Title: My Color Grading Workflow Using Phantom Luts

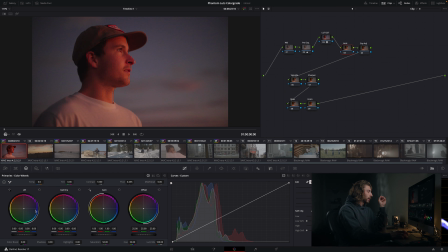Or I'll, drag down in the shadows or add some warmth into the shadows and really ask myself, do I like how that looks? And in this case, I might bring up a little bit of warmth and magenta into the highlights. But really, one thing I've noticed is less is a lot more with these.
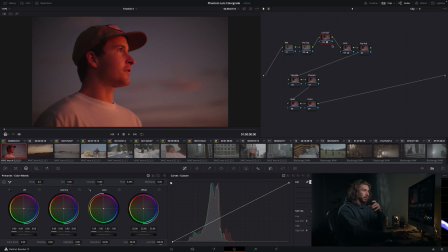I mean, originally I found myself using this LUT, but then having a bunch of key selections and qualifiers and all this stuff, and I was like, why am I doing this? It's just making it look worse. So going into this look, maybe a little bit of warmth into there,
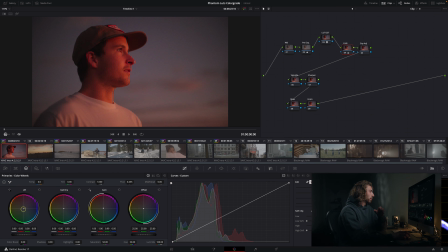and oftentimes I'll find myself adding in a little bit of like this blue cyan into the shadows, just a little bit of greenish blue. And you can see it just adds a little bit more contrast between these warm highlights and these shadows.
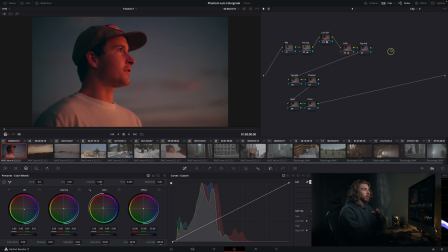And we can call it there. Now the exposure adjustment is where I really dial everything in, and the reason I have that exposure adjustment following the look node is because a lot of the times I'll like to bring down
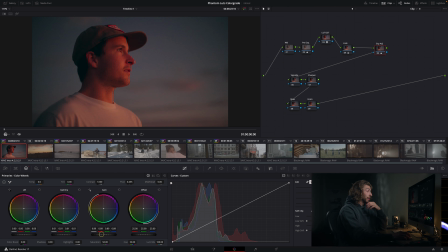the highlights and kind of pinch the highlights with these midtones to ease off of this roll off that you
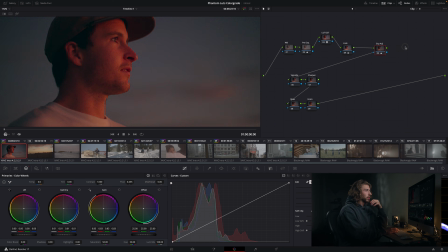see. It just eases up a little bit and makes it a little bit less drastic and sharp, and I'd say more filmic, if you will.
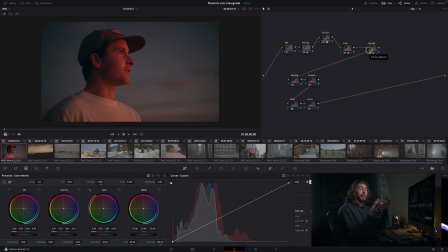So the reason that I do that afterwards is that because I'm crunching these highlights and shadows together, when I'm applying the look to the highlights or the midtones, it's kind of gonna be mushed all in one part of the waveform,
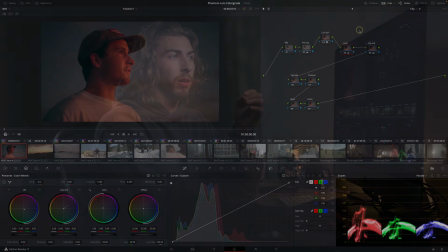and I just like that when the waveform is a little bit more split,
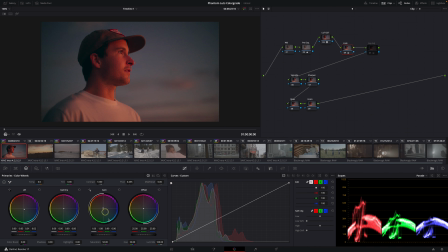you can have a little bit more flexibility as to what you want to put in the highlights and what you want to put in the midtones.
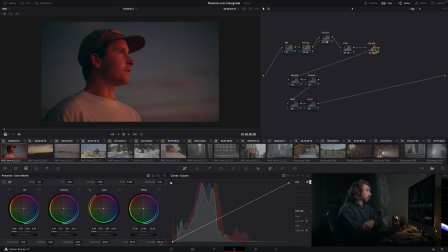So that's my just personal preference of what I will typically do, what I've found is to be best. And then these two here, I really don't frequently use them as much. Sometimes when I want a vignette, I'll just add in, you know, a really small vignette, say around faces, make that super soft, say 45 or so.
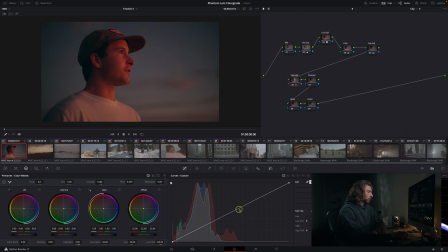Come over here and then drag that down. Sharpen I will rarely use just because the FX6 is already really sharp, so we'll turn it off for now. And then these two are where I
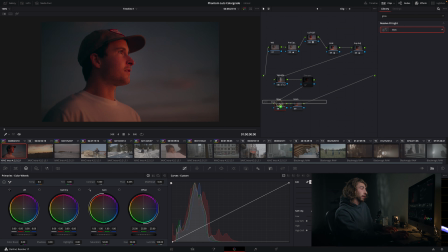always use these, and I've been loving glow and grain more than ever nowadays. So you can see when you pull this threshold down, this is telling Resolve what you want to glow. And I'm sorry, I forgot to add it to the soft light. I always go to soft light as well. And now obviously off the jump, it just looks absolutely terrible.
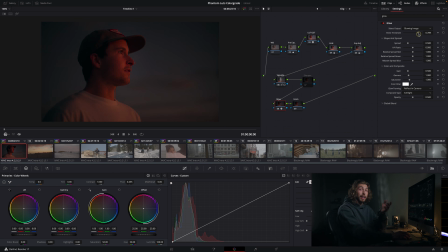But you can see where it starts to split and where you're telling Resolve when you pull this threshold back what you want to glow. And it's essentially similar to a diffusion filter or a mist filter. It's not gonna have the same effect because it's done in post, but I usually go till I see, you know, the face, the sky, that looks great.
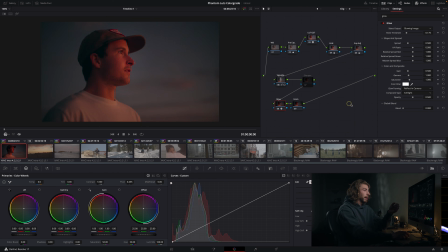And obviously it's still way too strong, so that's when you go into this global blend down there. I always drag it back, drag it all the way there, see the drastic differences, and then find somewhere in between. And I usually find myself sitting right around here. And then the grain is the last thing that I'll add.
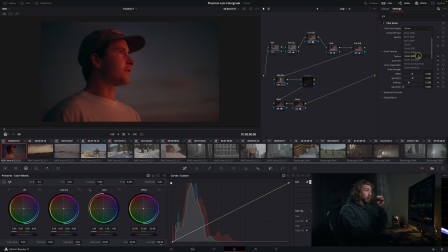Grain. Something I adopted from Lewis Potts, who if you don't follow Lewis, you need to because he's a lot better than I am. But I got this from his channel. I don't know if he knows that or not, but 16mm 500T is what he used in some of his videos, and he pulls this grain size down to, I want to say like 1.65,
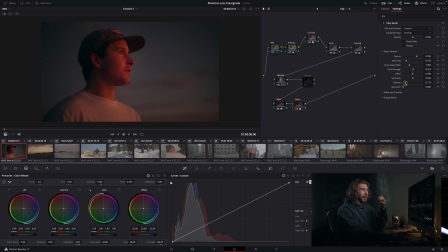in that range, 1.5. Brings the grain strength up to about 5. And I like to bring this softness down to 1.47. It just gives this really nice grain. And I can't take credit for that because that is all his doing.
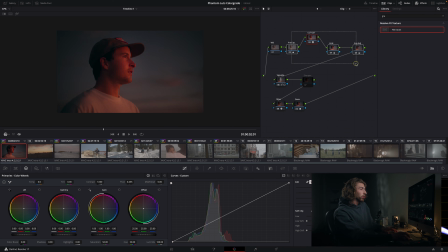So ultimately we've got, what, 1, 2, 3, 4, I guess 6 or 7 nodes, 6.5 nodes. And let's just walk through, and we'll walk through these all.
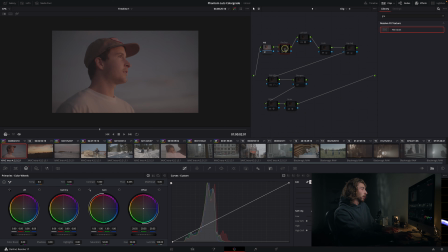I mean, white balance, we didn't do anything. We exposed a little bit prior to the node. We just brought everything up a little bit more, added, you know, a little bit of separation to this look.
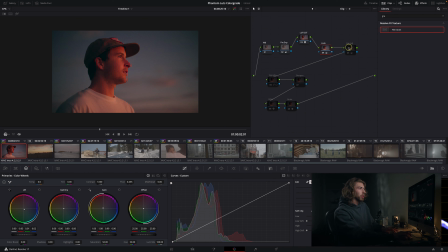You see some warmth in the highlights and some cool tones in the shadows. Polish off that exposure.
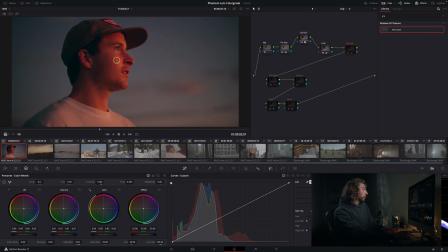You can see that it really makes a difference on his cheekbone as well. Softens off those highlights nicely.
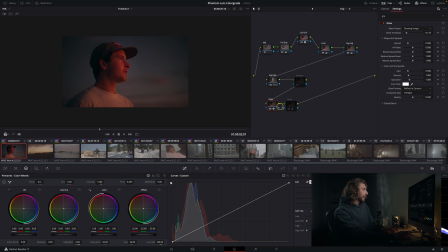We added a vignette, and then that glow, and then that grain.
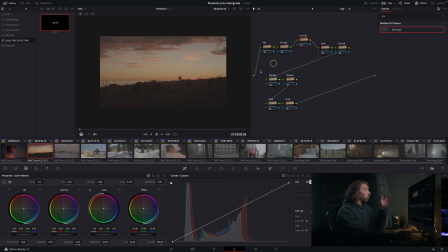And the same thing applies here. And honestly, when I first applied the LUT to this clip, I was like,
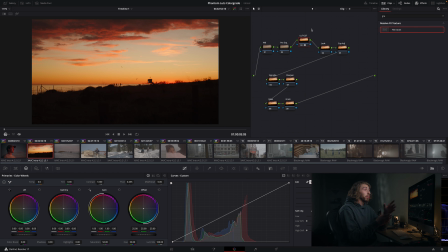there's nothing I need to do. Whenever I apply these phantom LUTs, I'm like, that's all I need to do. So I'll always play around a little bit, and I found that in this clip, I liked in the highlights just adding a little bit more magenta into the sky. It just adds a little bit more of this sunset feel. You can see that it's got a little bit of like a weird blue green.
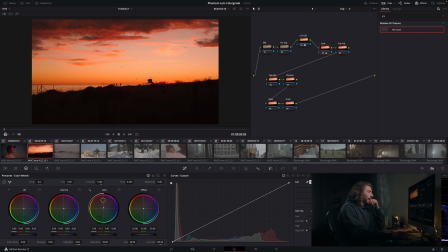So I just dragged that gain straight up, ultimately right there. And I don't even need to touch these the adjustments because I got it all in camera. And then because I'm going for a silhouette look here, I'll leave the gain where it's at now,
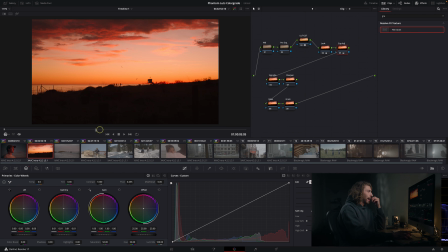and I'll kind of pull down this gamma because you can see it adds a lot of contrast into the clouds when I pull this down. And then I'll work a lot of the times with the lift and the gamma. I'll pull the lift up just to give myself a little bit more pull to pull down those midtones.
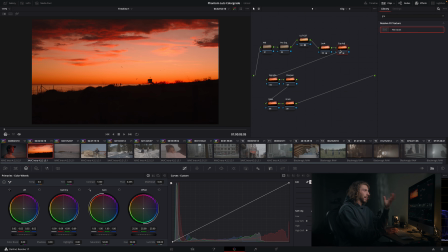And ultimately it's barely doing anything, but it's just adding a little bit deeper exposure into the sky entirely. Not even gonna touch these vignette sharpen. Turn that back on. Not even gonna touch those.
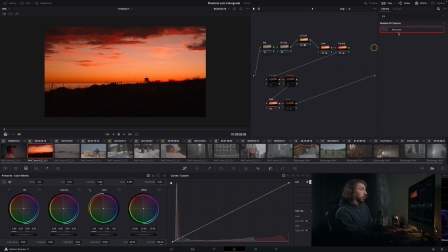And then of course our glow and our grain, which I'm always utilizing these, and we'll do it once more. soft light, and then you can see this. You can really see the split here of where this glow is coming into play.
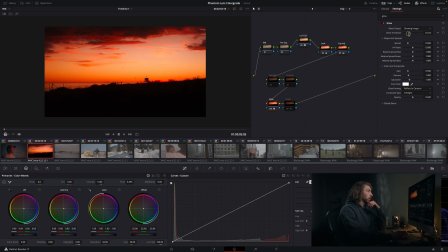And I like it just glowing the sky and the edge of those clouds right here. So we've got that in place. Bring the blend all the way back. You really see like drastically what it does. That's way too much. I always find myself somewhere around this 0.4 range.
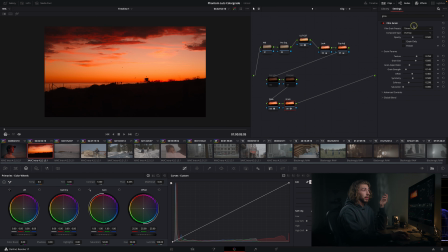And then our grain, and it's that simple with these things, and it looks so nice. And genuinely, the only reason why I talk about these Phantom Luts so much is because they do so much for my workflow. They do so much for my work. I even add them into my camera as well. So in the FX6, I have them all as a preview LUT, so I can bounce around and try out different looks and know immediately when I go into the color grading process, I know that I've already got this preview LUT that I dialed things in camera. So it's just one seamless workflow from camera into the post-production process. And it makes my life so much easier. But there's not just this neutral as well.
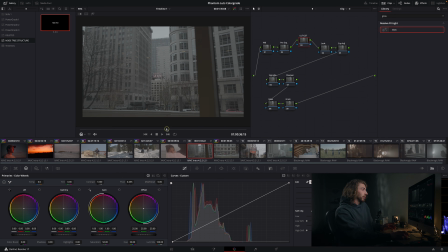So I've got this shot from Seattle, which is, you know, Seattle is, it's very moody and blue and cool. So immediately I was like, I know the perfect LUT for this. And you can go in and I mean, you can sample.
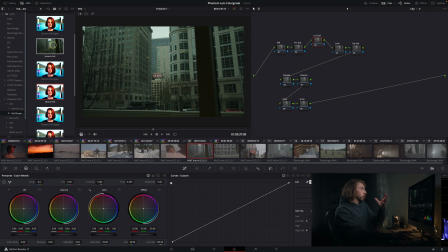There's Jamaica, which it's really pulls towards this green side of things, and I love the look of it, not particularly for this. Neutral is just gonna be your neutral TrueRec 709. Tungsten, I've found tungsten to be great in tungsten light sources.
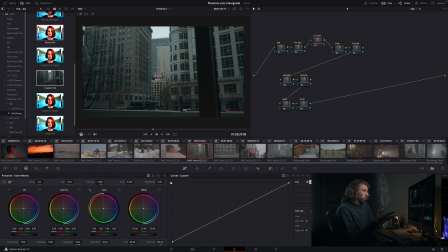It just pulls a little bit of the hard warmness off of your lights.
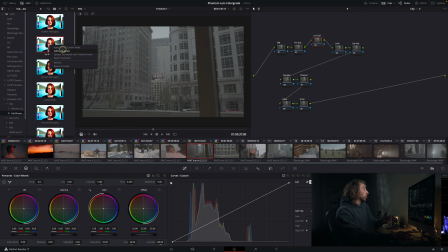But let's see, my favorite one for this is this ice blue cool, which I love cool tones, so it looks so good.
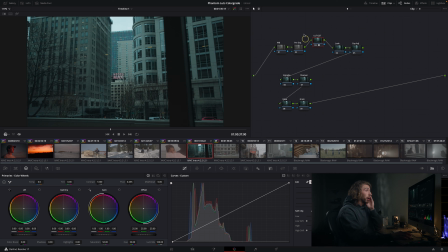Let's come back to play here. But let's talk about what I want to do a little bit with this. And that's the thing about LUTs. You're not gonna slap a LUT on and be good to go out the door. That's not the point of LUTs. The LUTs are supposed to set you up as a foundation for your color grading process and developing your look. So I put in this LUT here. I've got the ice blue cool one because I know I want a cool tone to it, but I just want to dial that in a little bit more in the look tab.